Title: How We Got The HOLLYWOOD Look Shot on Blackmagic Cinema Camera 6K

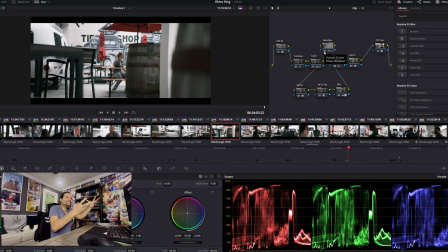16:24 I add that in there to kind of give that little, it's a battle between dark and light. You have your Dehancer Pro here. You have your noise reduction right before the Dehancer. You have your DCTLs that really just very, very slightly push colors.
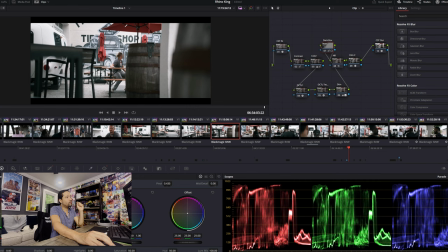16:40 And what I'm really pushing are these reds, right? To where it's super rich without getting too bright. And then I have my skin here. That just pushes the skin tone. But yeah, that's what we currently got.
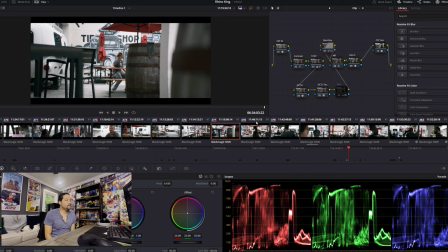16:52 And my name is Jason Park. I hope you guys enjoyed this. I'll share more footage on the project as we progress. You know, we're pretty deep into it right now. We'll wrap up shooting in the beginning of September. And I look forward to you guys watching this film.
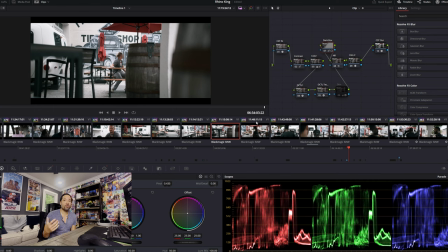17:11 Make sure you guys check out For Amigos on Tubi and Amazon Prime, or the better version on YouTube, which is Fast Atlanta, which is my director's cut. That's free. Pizza Boy Rick on the CW, Amazon Prime, and I put it on YouTube as well. And Always Smile, be on the lookout for that.
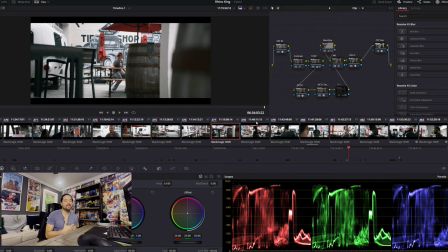17:29 That should release early 2025, because it's been submitted to Sundance and Atlanta Film Festival, but that won't necessarily reveal itself whether it got accepted or not until 2025. So the movie won't come out until 2025 either way.
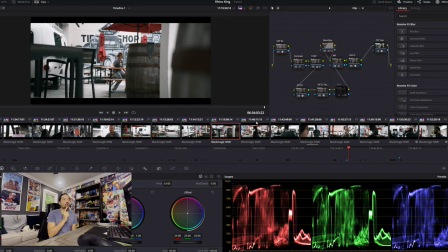17:43 And then after that will be Rhino King, which Rhino King, we're going to more than likely self-distribute, unless, you know, someone comes along that's really interested in the project. But we're going to, as soon as it's done, we're not going to submit it to festivals or do anything like that.
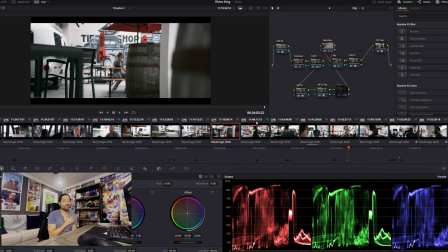18:01 We're going to go straight to Film Hub, and we're going to release it to its audience as soon as possible. And then for our next project, we're either going to do another street racing film, which For Amigos is a street racing film. We're either going to do a sequel to that, or we're going to do a horror film. So I'm excited about that.
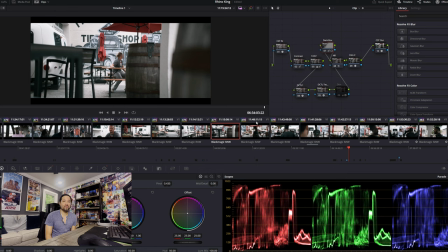18:18 Stay tuned. I'm Jason Park, and I'll keep you guys updated.